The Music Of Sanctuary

breach is an episode where we have Amanda's character is all alone in this abandoned
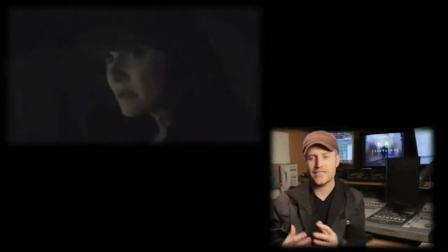building and there's such a sense of unknown and discomfort she doesn't know who
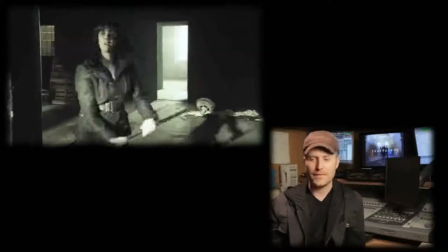this is attacking her and we don't I mean this guy looks very primitive and
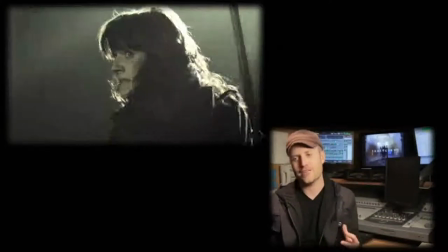yet he has this spectacular technology that is way ahead of
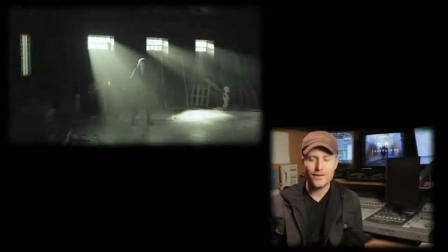our time so it was trying to come up with a way that the music could be tribal
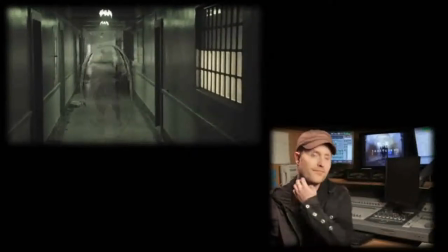and reflect the image of what he is and the unknown and also come up with an element that reflects the
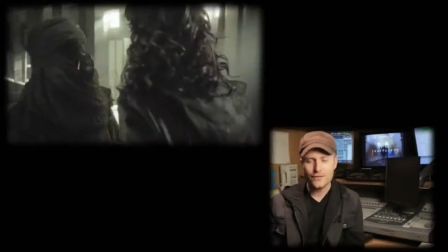the technology and what I tried to do is actually approach it completely in contrast so when we see him and visually we're seeing something very old and his
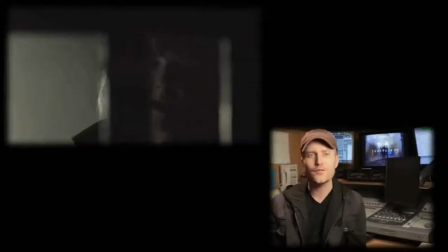garb etc i tried to be a little more modern with the music and then when we have the
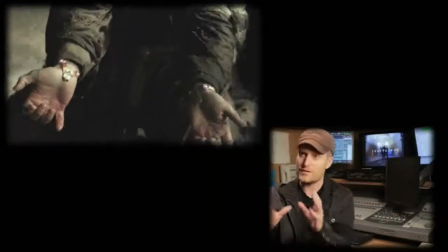shots of the you know this amazing power generators on the ceiling
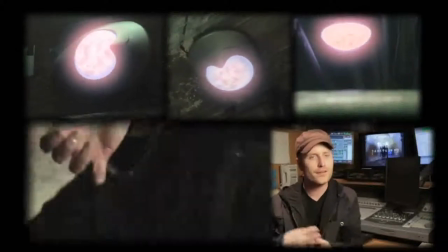i tried to you know hearken back to something older and
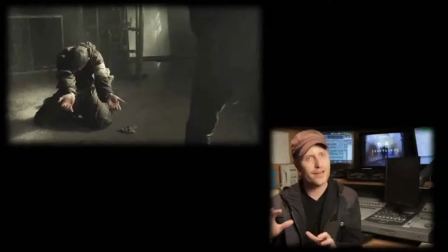really try to play the contrast of the elements
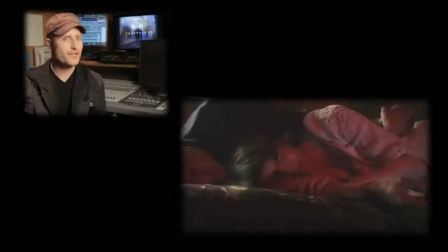I'm working on episode eight right now, and we have this flashback back to when they all met and in old England.
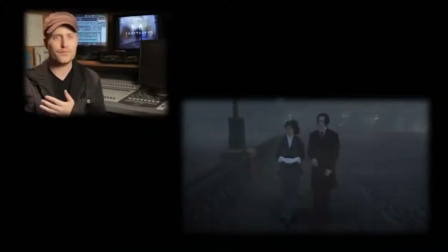And I've taken all of these sounds that I've been using for the last two seasons and I've started pulling back all of the techno elements that I use to manipulate them.
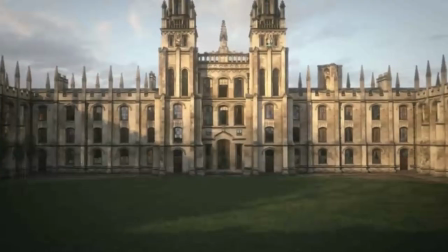So it's the raw sound that no one's ever heard before. But it makes sense that, you know, we haven't moved into the future.
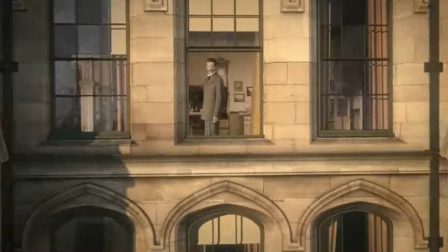This is when we began. This is the core time of the five.
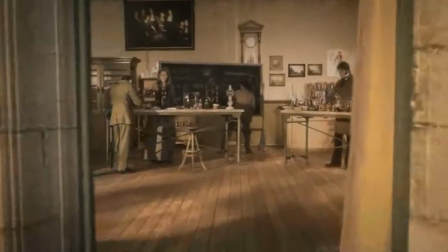So now the music is, you know, paralleling that and stripping back to a very simple element and a very simple theme. So many of the episodes, the orchestral element is a small part of it. So I've worked with, you know, I have really great sound libraries of orchestral sounds.
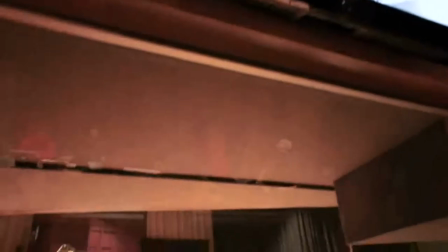For Normandy, it's going to be such an epic episode and it will be very orchestrally based.
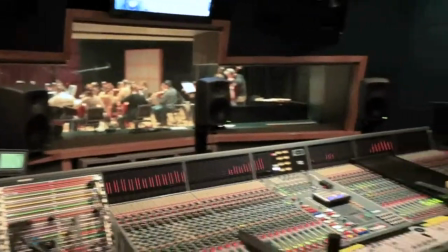So we came up with the idea of actually recording an orchestra,
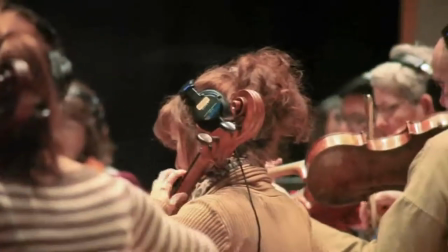making this a really unique approach and hiring live musicians, which is rare in this day and age for television.
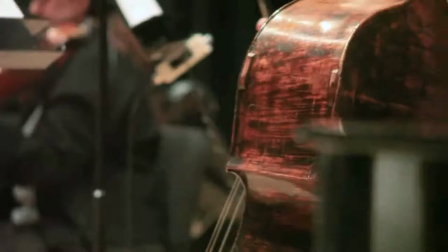But I think it's really necessary to have the real instruments because they're so exposed and such an important
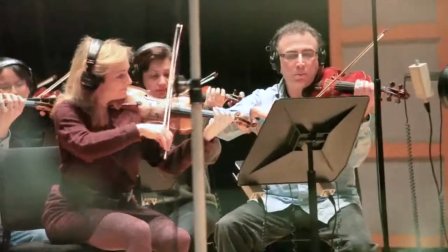character in this episode to live up to the bar that's been set with the show.
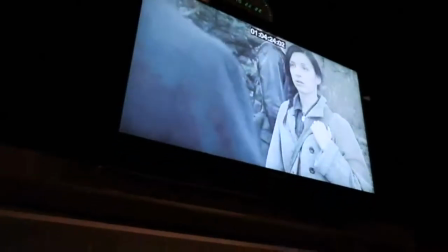The show is so filmic.
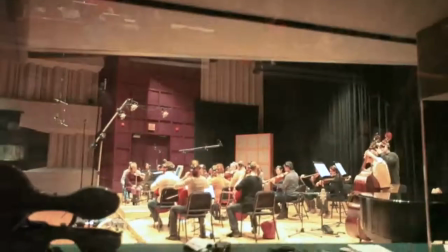Like, each episode feels like a film. and they set the bar so high it felt like that was a resource I really had to draw upon and also really
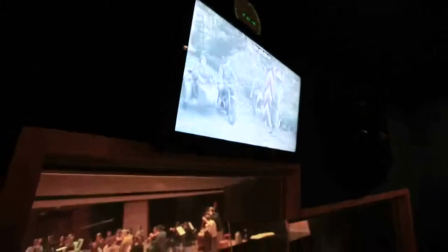helped helps kind of convey the emotions and an
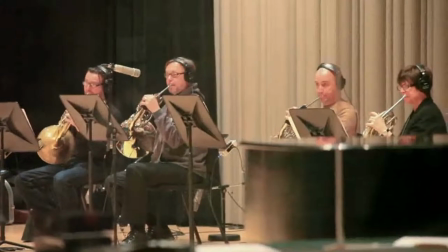orchestra is one of those elements that you don't need to justify for Western art form
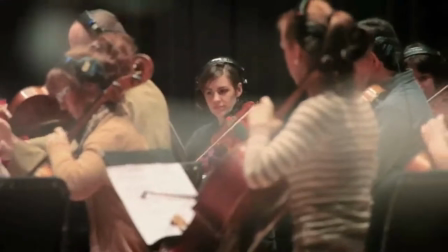everyone goes to see a movie though you know whether it's set in Arabia or Indonesia or wherever if
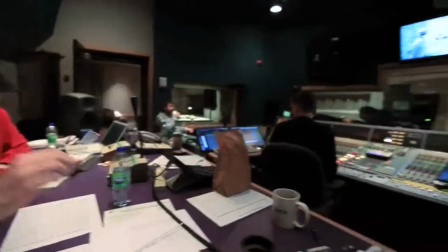they hear a Western orchestra playing they accept it we kind of we grow up realizing that's a part of our art form so there's a comfort level there that the audience can feel when they hear strings and brass and an orchestra sound so i've tried to incorporate that in for the moments where i don't want to alienate i don't want them to feel uncomfortable i want the audience to feel like we're holding their hand and they can relate to the characters because the rest of the show is all andrew lockington's we thought let's give andrew lockington a chance to do this we you know we changed the opening theme as an you know to honor andrew really and to say you're our guy you're doing all the music change our theme so when we talked about redoing the opening titles for season three we basically looked at what the fans had responded to in the score in season two and everyone really liked the vocal element so we knew that had to be an element we also really wanted to um add uh you know real momentum to the opening titles a lot of times in the show we're building to the opening titles and wanted to feel like the opening titles were going even bigger.